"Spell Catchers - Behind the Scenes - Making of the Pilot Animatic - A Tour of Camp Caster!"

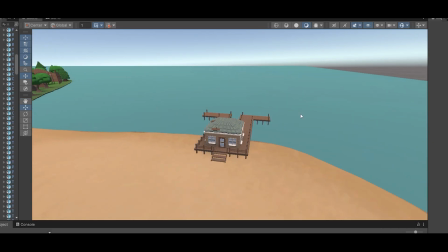1481s
And that's the boys' chaperone cabin. Over here is the old fishing house, the old fishing shack.
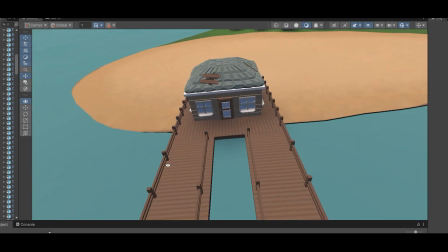1490s
As you can see, It's a little worn down, and that's because it's not used very often.
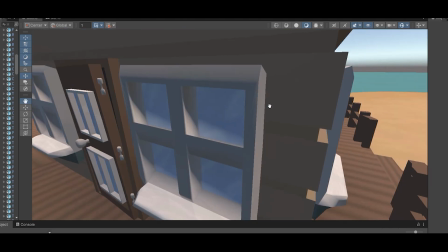1497s
And it's also maybe haunted. The kids think it's haunted.
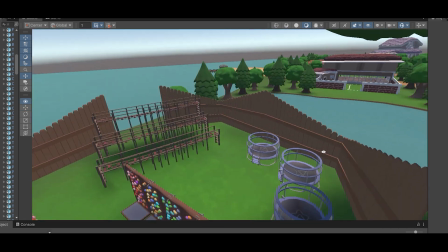1504s
This is the climbing course.
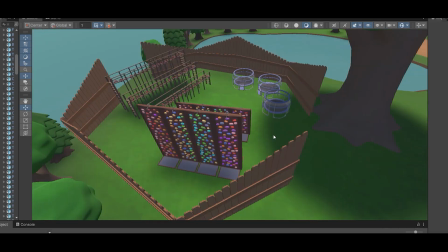1507s
Because every summer camp that I ever went to as a kid had a climbing course where you could do rock climbing.
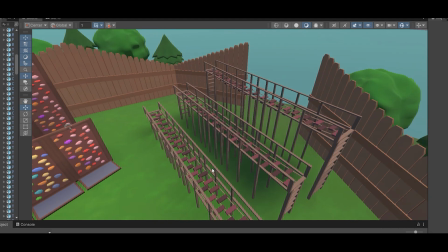1515s
They always have that thing where you go up a ladder and you wear a harness and you climb across a rope bridge.
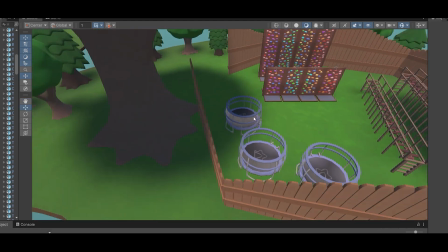1521s
And trampolines.
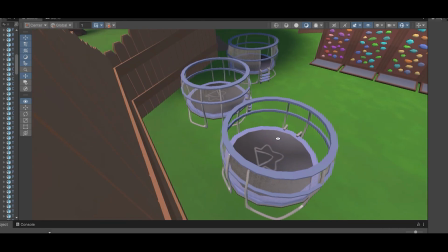1524s
Trampolines are a big summer camp thing, but as you can see, they are Camp Castor branded trampolines.
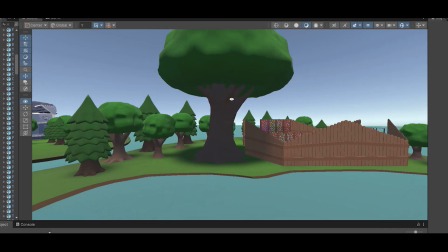1531s
And this is what the campers call the big tree. That's because it's a big tree.
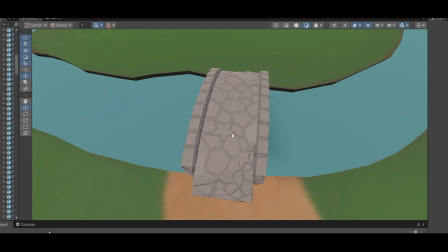1537s
Spent a lot of time trying to make this bridge look nice, and I think it just ended up looking kind of chopped.
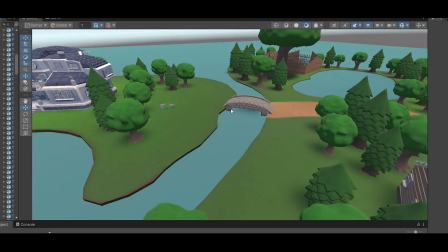1545s
But here's a bridge over to Crescent Island. Crescent Island is where Madame Castor lives.
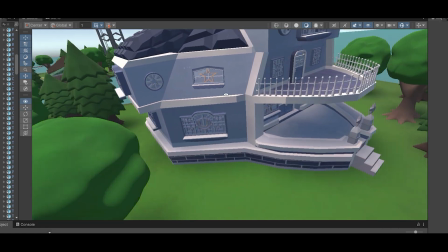1554s
She has a house, pretty little house, as you can see.
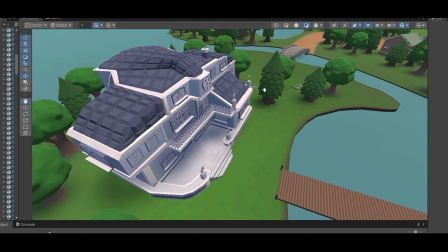1558s
She has an affinity for space, so there's lots of stars and moons. That's the map of Camp Castor.
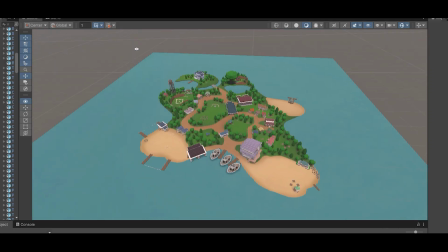1565s
As you can see, it is shaped like a star, just like on the pamphlet. Oh, one more thing.
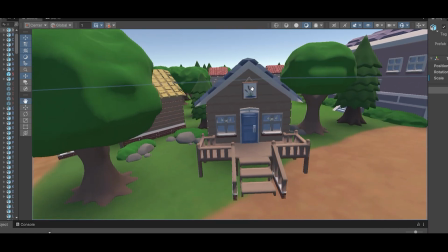1573s
Obviously, I made the 3D interior for the cattail cabin.
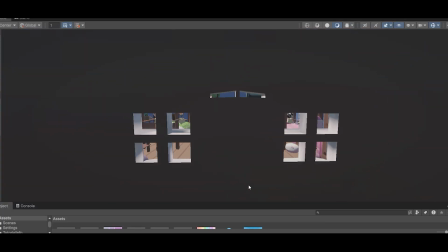1583s
So this is the interior for the cattail cabin. The cabin where Dolly, Nolana, Pasala, and Nyla sleep.
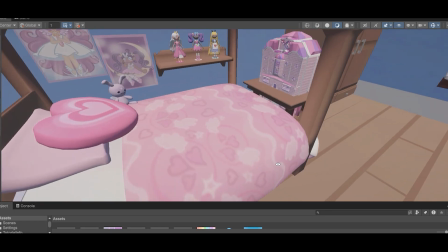1592s
So I thought I'd show that off too. Okay, so this is Dolly's bunk.
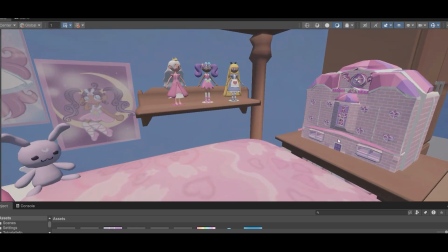1598s
Obviously she has the big dollhouse that her mother made, which she loves to take everywhere with her because it's very important to her.
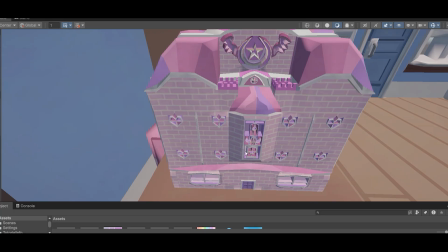1606s
Oh yeah, I did make an entire 3D model of this dollhouse, including interior.
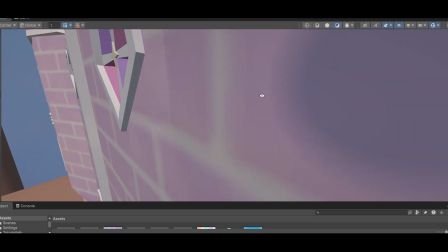1615s
Why did I do that? I don't know. I don't know why I did that. But it does have rooms.
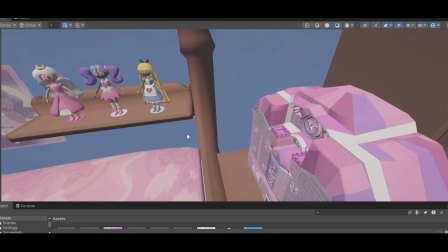1625s
So that's Dolly's dollhouse. These are her dolls.
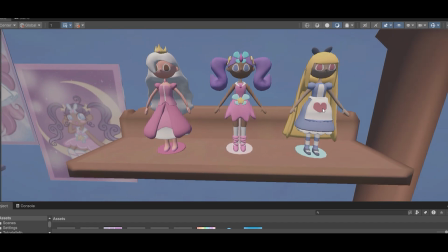1629s
This one is Alice in Wonderland, because that's my favorite book.
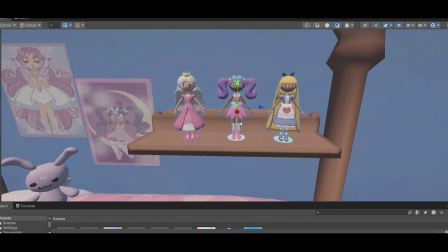1636s
This one matches the poster, this poster.
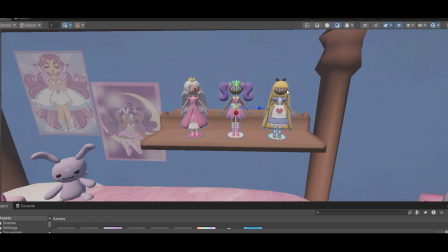1641s
This is Dolly's favorite magical girl, who I've been calling Star Fairy.
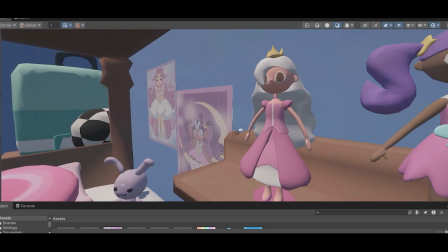1649s
And this is the princess doll that used to belong to her mom.
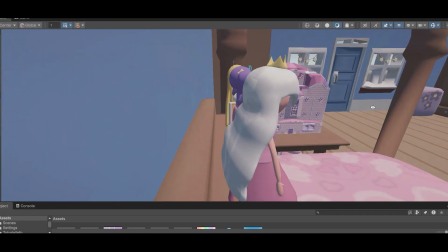1655s
They look kind of creepy, actually. 3D models of people are not my strong suit.
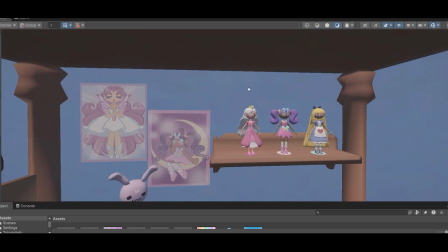1662s
But they're just there as a placeholder. When the dolls actually get focused on, I will draw them
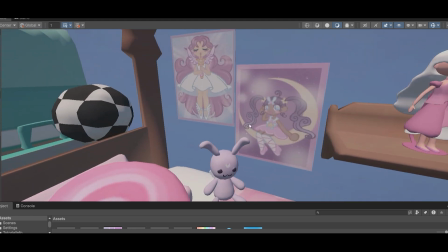1672s
in a 2D format, because these are creepy. Over here we have Dolly's posters, which I drew myself.
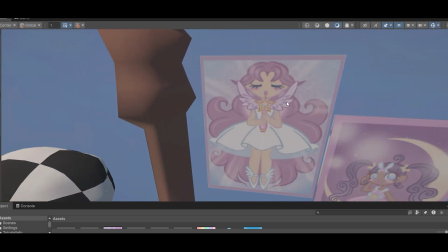1680s
There's Star Fairy, and there's just some other magical girl.
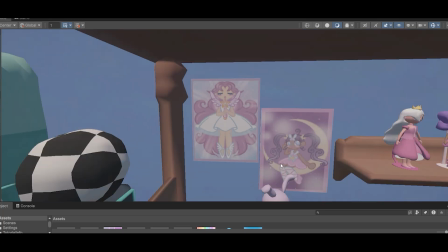1685s
I don't know. Let's name her right now.
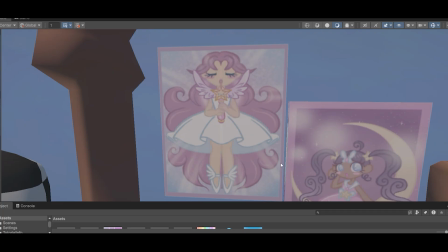1689s
Her name is Angel Pink.
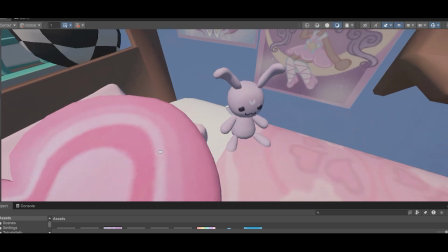1697s
This doll on Dolly's bed that she sleeps with, this is a rabbit, which I have called Tsuki Tsubasa Sagi,
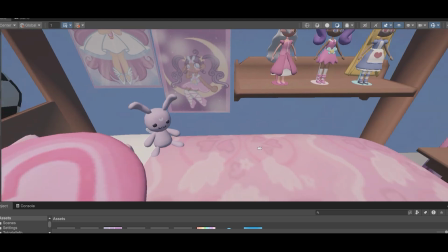1704s
is the name of the rabbit, and I picture it as sort of like a Sanrio-esque character that Dolly really loves.
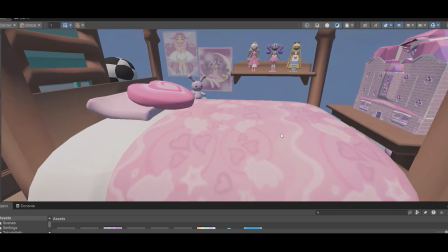1711s
Towards the end of the pilot episode, you can see that she also wears slippers of Tsuki Tsubasa Sagi.
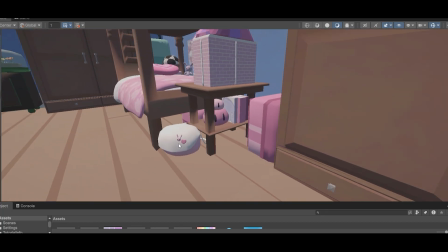1719s
Over here is the bag that Dolly's carry-on bag.
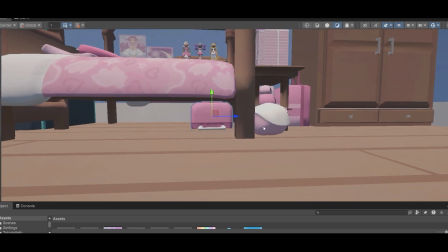1724s
Under the bed is the suitcase that she had the dollhouse in.
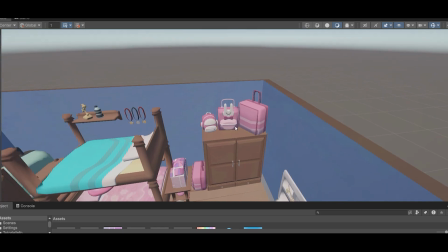1728s
Then she has the suitcases and another backpack where she
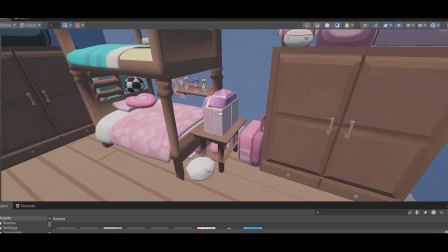1735s
has her clothes, and then I imagine she would have put them in the wardrobe. This is Nyla's bunk.
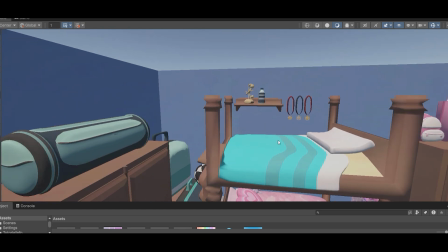1741s
Nyla is a girl
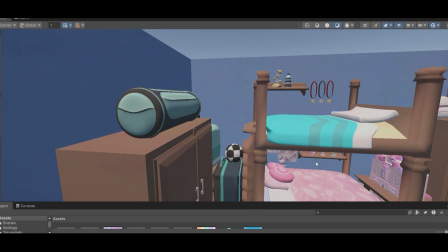1745s
who is a little bit mean, but you know what?
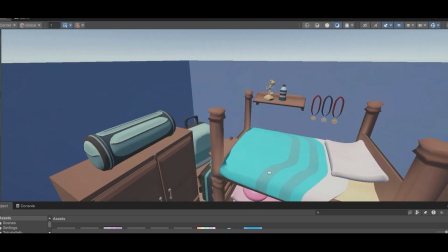1750s
That's just how some teenagers are.
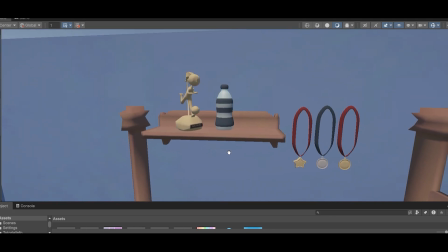1753s
And so her main personality trait when I came up with her as a character was that she was going to be the sort of
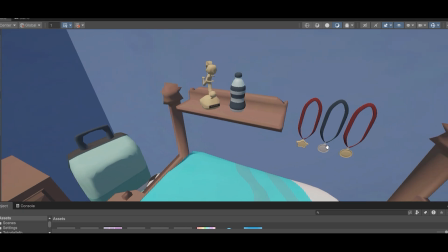1761s
popular girl who's popular because she's really good at sports. So I decided to make
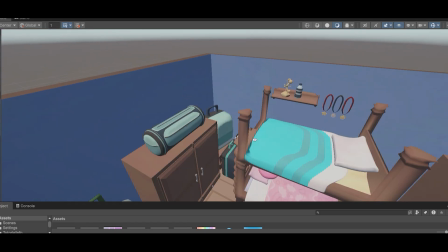1769s
her bunk more themed around her soccer expertise.
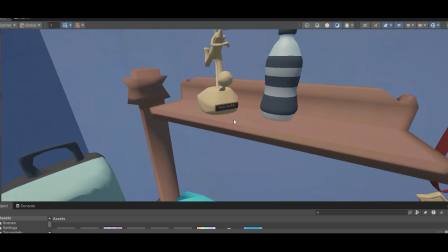1775s
So she has the medals on the wall, a little trophy that I even put her name on.
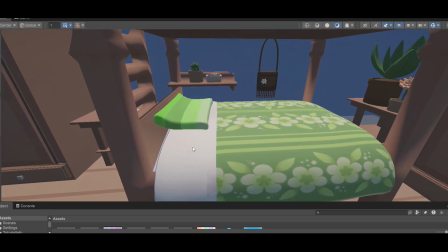1781s
This is Nolana's bunk. She has flowers. Nolana loves gardening.
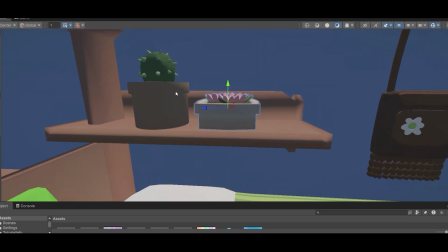1787s
But she's also a very,
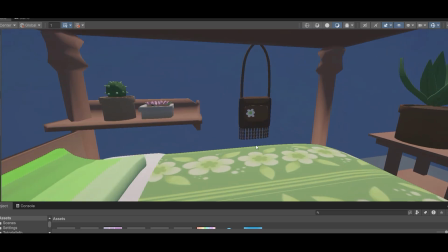1789s
very nice girl who is kind of like one of those one of those girls who's sort of neutrally liked by everyone,
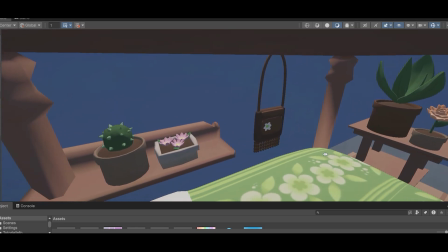1796s
the kind of girl who isn't necessarily a popular girl but isn't picked on in middle school,
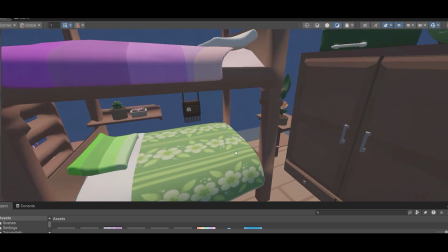1804s
who will adopt shy kids as their friends. That was sort of my concept for Nolana.
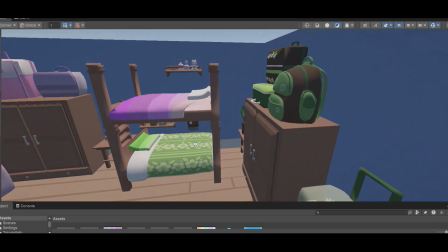1812s
She's also sort of a little bit motherly. She's like a girl that Dolly would feel comfortable talking to.
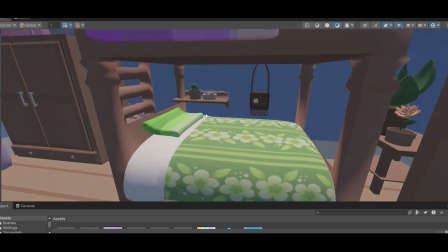1820s
That was my whole concept for Nolana. So here I have,
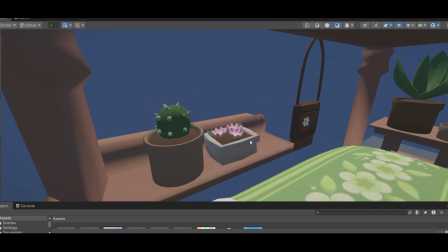1826s
she's got her flowers, she's got her purse, she brought a lot of plants,
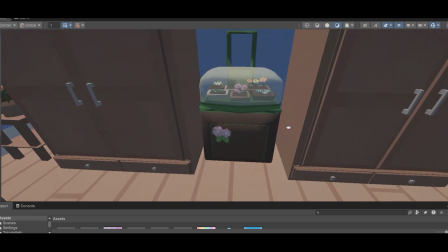1830s
and so I ended up designing this suitcase that's like a portable terrarium.
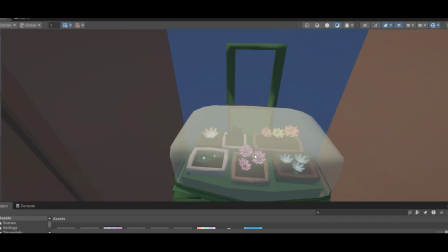1836s
And I have some flowers in there. And this is Pasala's bunk.
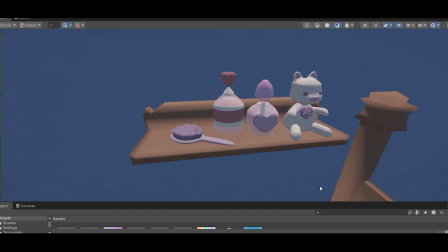1841s
Well, she's kind of inspired by like the kind of friends I would have in middle school who
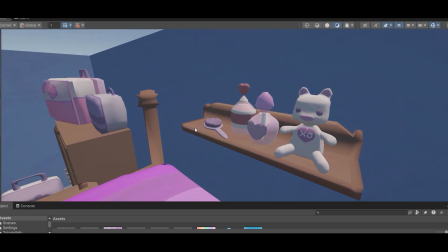1848s
really liked like pop music and Justin Bieber and
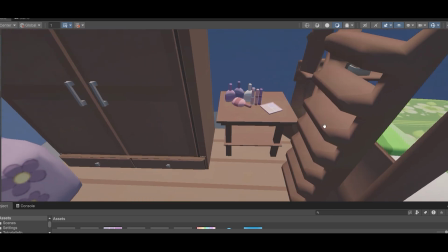1853s
wearing these cutesy little makeups from like Dollarama.
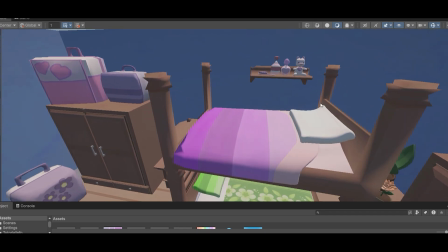1859s
That was my concept for Pasala, so I did lots of like
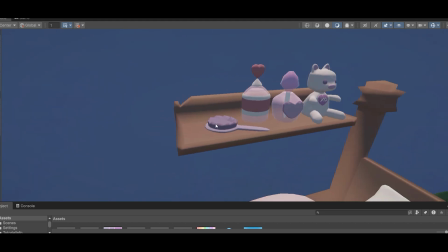1864s
cute little, she's got perfume bottles, which, by the way,
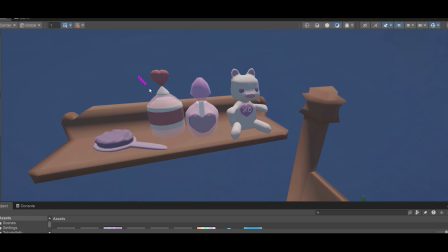1870s
never ever bring perfume bottles into a public space. I'm very allergic to perfume, and so is my sister, and we could get real sick. But Dolly isn't allergic to perfume, and neither are Nolana or Nyla.
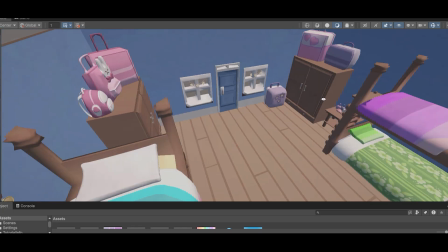1890s
So Posala gets a pass on that. So that's her bunk.
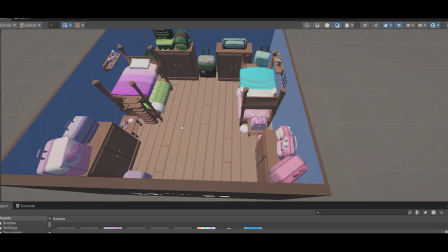1895s
And yeah, so that's what the cattail cabin interior looks like. As a quick little aside,
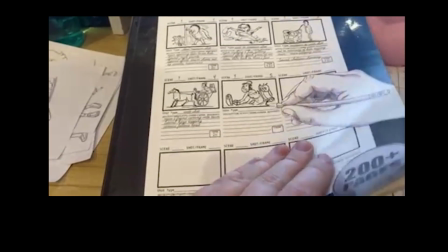1901s
I thought I'd make a little iPhone video of what the
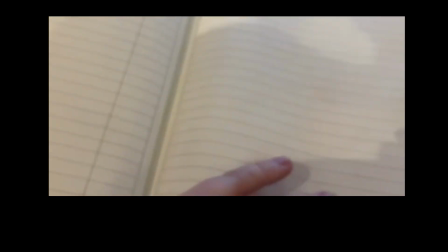1906s
storyboard looked like in its original state before my dad did those great scans of it.
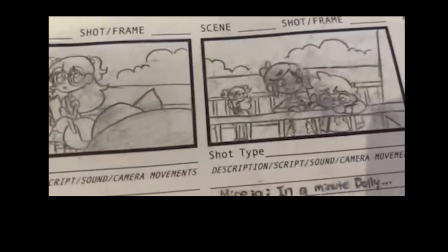1911s
As you can see, I'm left-handed, so it's quite smudged.
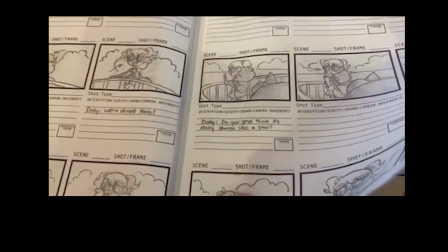1917s
I'm really glad that my dad was able to get the scans working with that professional scanner at work, because
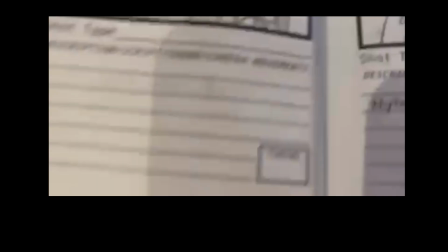1926s
these are hard to look at. Oh no, Ainsley, what happened to you, darling?
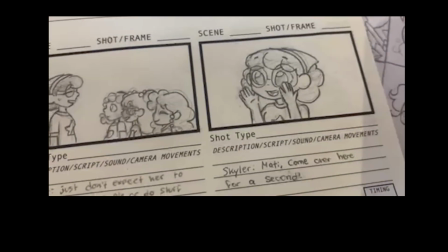1933s
Over here is that cutscene I was talking about. It's in the storyboard notebook.
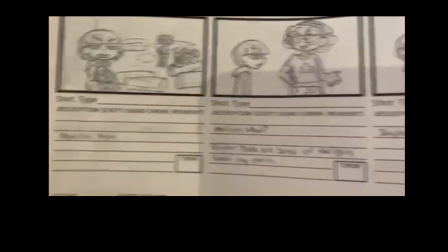1938s
It's just a quick little scene where Skylar calls her sister over, tells her to say hi to the girls.
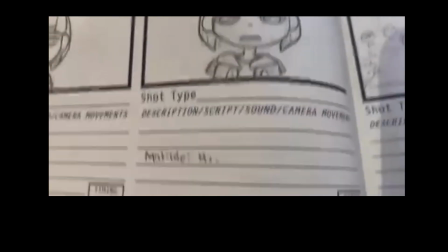1947s
As Matilde, she says hi, and then she walks away.
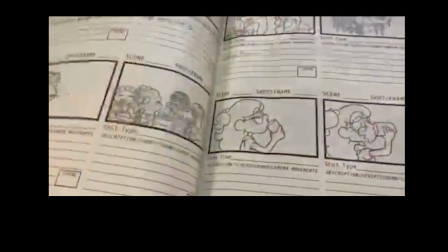1954s
So it was kind of a nothing scene, but that's the only thing that really changed from storyboard to pilot.
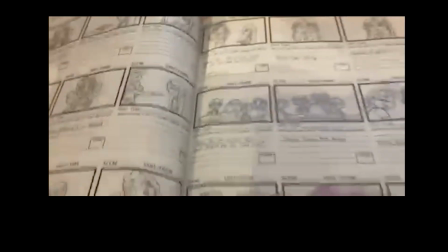1961s
Everything else is pretty one-to-one. Here's that scene with Kenna.